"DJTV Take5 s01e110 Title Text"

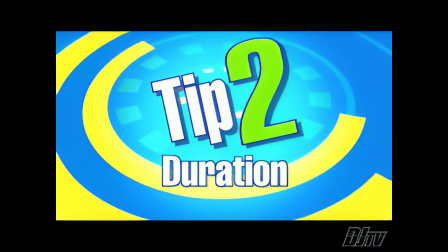[4:19]
How long should a graphic stay on the screen? The question I'm asked most often about title text is how long it should stay on the screen. You don't want to leave your text up too long or take it out too soon. If your text is in and out too quickly, you frustrate the viewers who don't get a chance to finish reading it. If you leave it up too long, they'll say, "Enough already, we got it." So how long should it be on the screen?
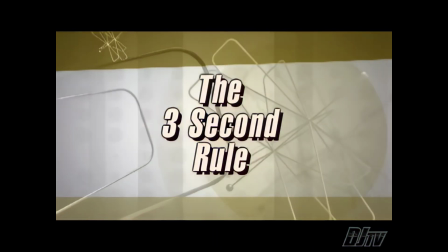[4:43]
A lot of editors reference a 3-second rule, but in my book, a set time really isn't a good guideline.
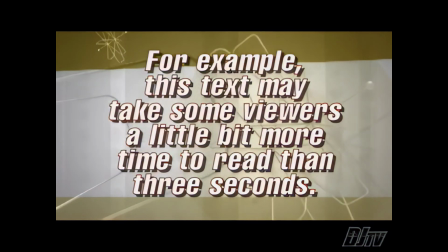[4:50]
Some text can be read in 3 seconds, others take a little longer to look at. I typically leave graphics in long enough to be read through 3 times aloud.
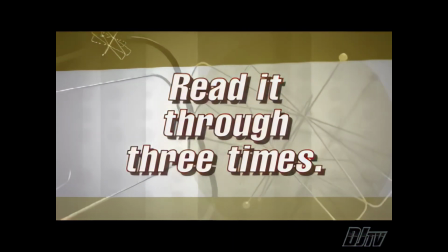[4:58]
This gives slow readers and distracted viewers time to catch the comment. By the way, when it comes to identifying people on your programs, less can be more. For most productions, it's enough to identify your hosts or experts the first time they appear on screen for a significant length of time,
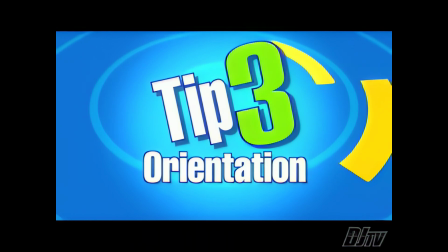[5:15]
not every time they appear. Number 3, orientation.
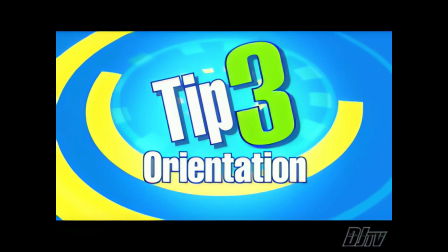[5:22]
Sometimes it's best to not play it straight. The default orientation for all titling programs is text that sits straight on the screen, but you're not limited to leaving it on the level.
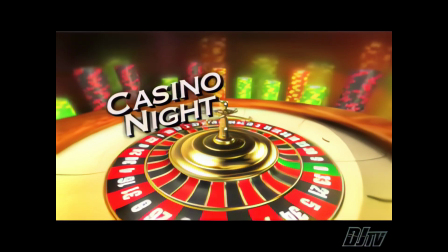[5:35]
Sometimes you need your text to slide to the side a bit. Most of today's editing apps allow you to rotate your title text.
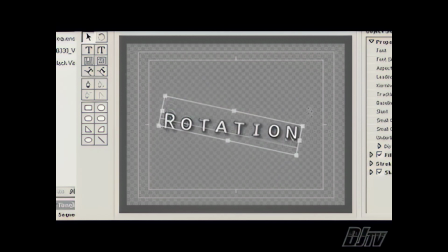[5:42]
Just click on the corner and give one of your words a little whirl.
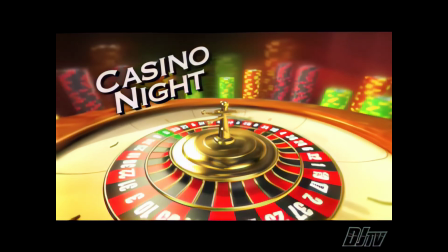[5:46]
Whether you opt for a slight angle or to stand it on its side,
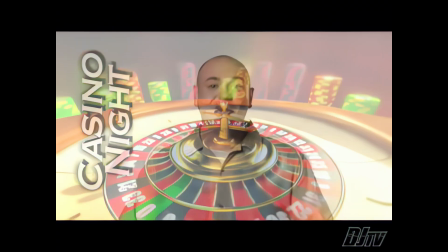[5:51]
a rotation of orientation can literally give you a new angle on the titles you create.
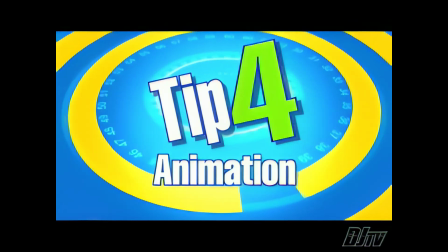[5:57]
Number 4, animation. If you get the notion, add some motion. There are several ways to get your text on and off the screen. Simply popping your titles in and out with cuts is abrupt and jarring.
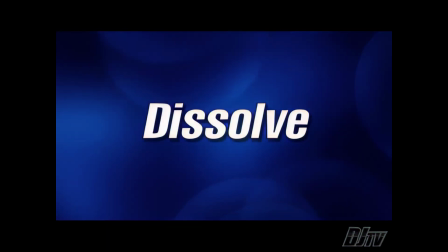[6:14]
At the very least, you should use a quick dissolve to fade your text in and out. Sometimes a little more motion makes sense. This can be as easy or as complex as your abilities allow.
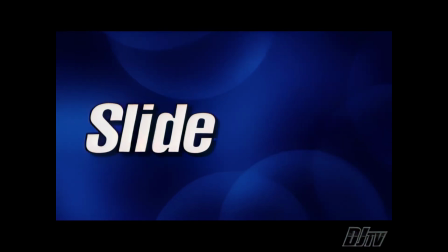[6:25]
I've found that a lot of times a transitional wipe like a slide or a push can do the trick, but other transition effects can look cheesy, so be careful.
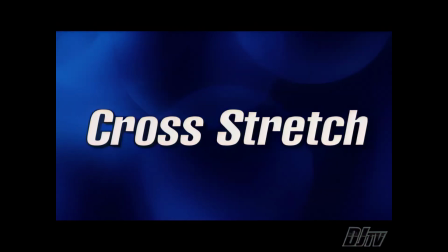[6:34]
Go ahead and experiment with the effects in your editor to see which ones work well for moving text around the screen. Another option is to use your editing app's motion controls.
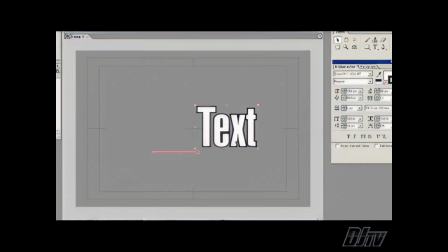[6:44]
These typically let you set keyframes for start and end positions, as well as scale or size changes.
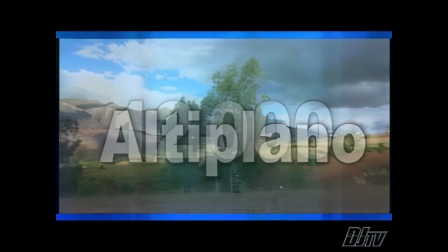[6:50]
I often add interest to my titles by adding a slight grow or slide effect to my text.
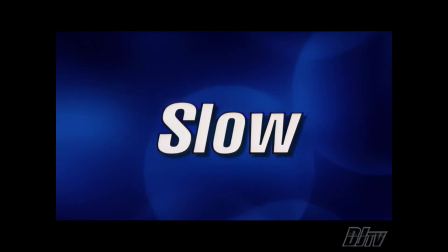[6:55]
These can be done slowly to keep it soft and subtle, or fast for an extreme effect. Most After Effects users don't even mess with the editor's built-in effects controls. After Effects gives you a lot more control over animations, even letting you adjust the speed of the move over its duration to ease your text in and out.
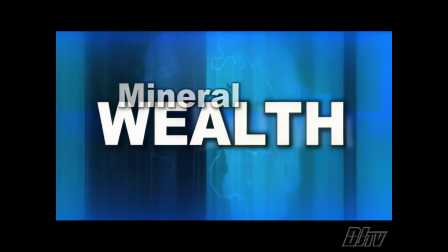[7:14]
Personally, I make a habit of creating my multi-word titles as a series of individual elements,
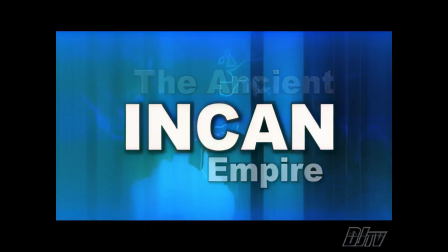[7:20]
so I can bring each word in separately or move them independently, maybe sliding one word while scaling another.
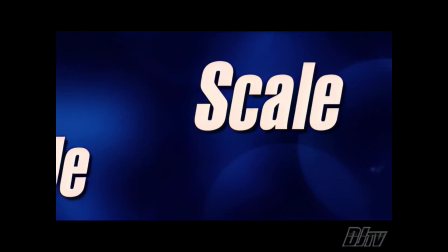[7:26]
One of my new favorite ways to add appeal to my title text is to reveal it with a revealer.
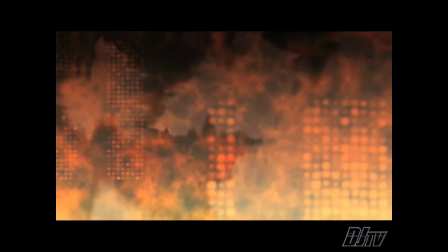[7:32]
Digital Juice's revealers are designed to move on and off the screen to reveal your text, logo, or whatever.
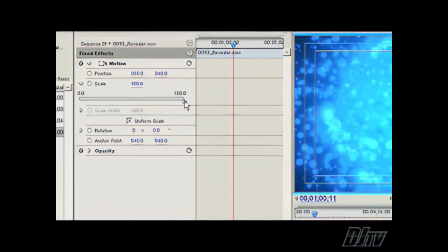[7:39]
Just put your revealer on an upper track of your timeline, scale it to size, and position your title on a lower track.
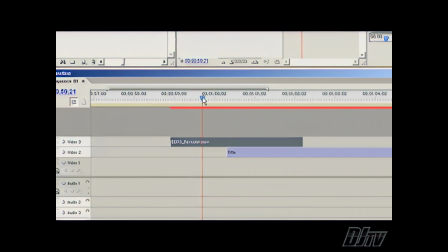[7:47]
Then cut your title in where it will be obscured by the revealer, and watch the magic.
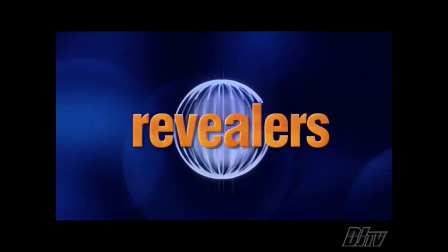[7:53]
Revealers are a fast, easy, and awesome way to bring text on and off the screen. Like positions, some motions have meanings too.
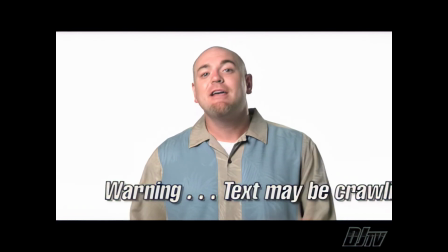[8:02]
Crawls, which move across the bottom of the screen from right to left, are typically used for emergency notifications or warnings from a broadcaster.
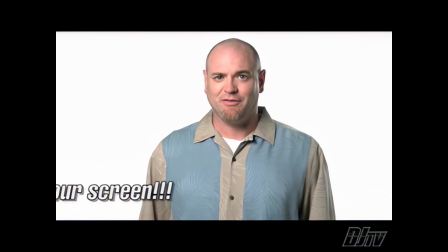[8:10]
Don't use these for quotes or on-screen IDs, please. Lower thirds typically slide in and out from the sides, and credits typically scroll from the bottom up, not the top down.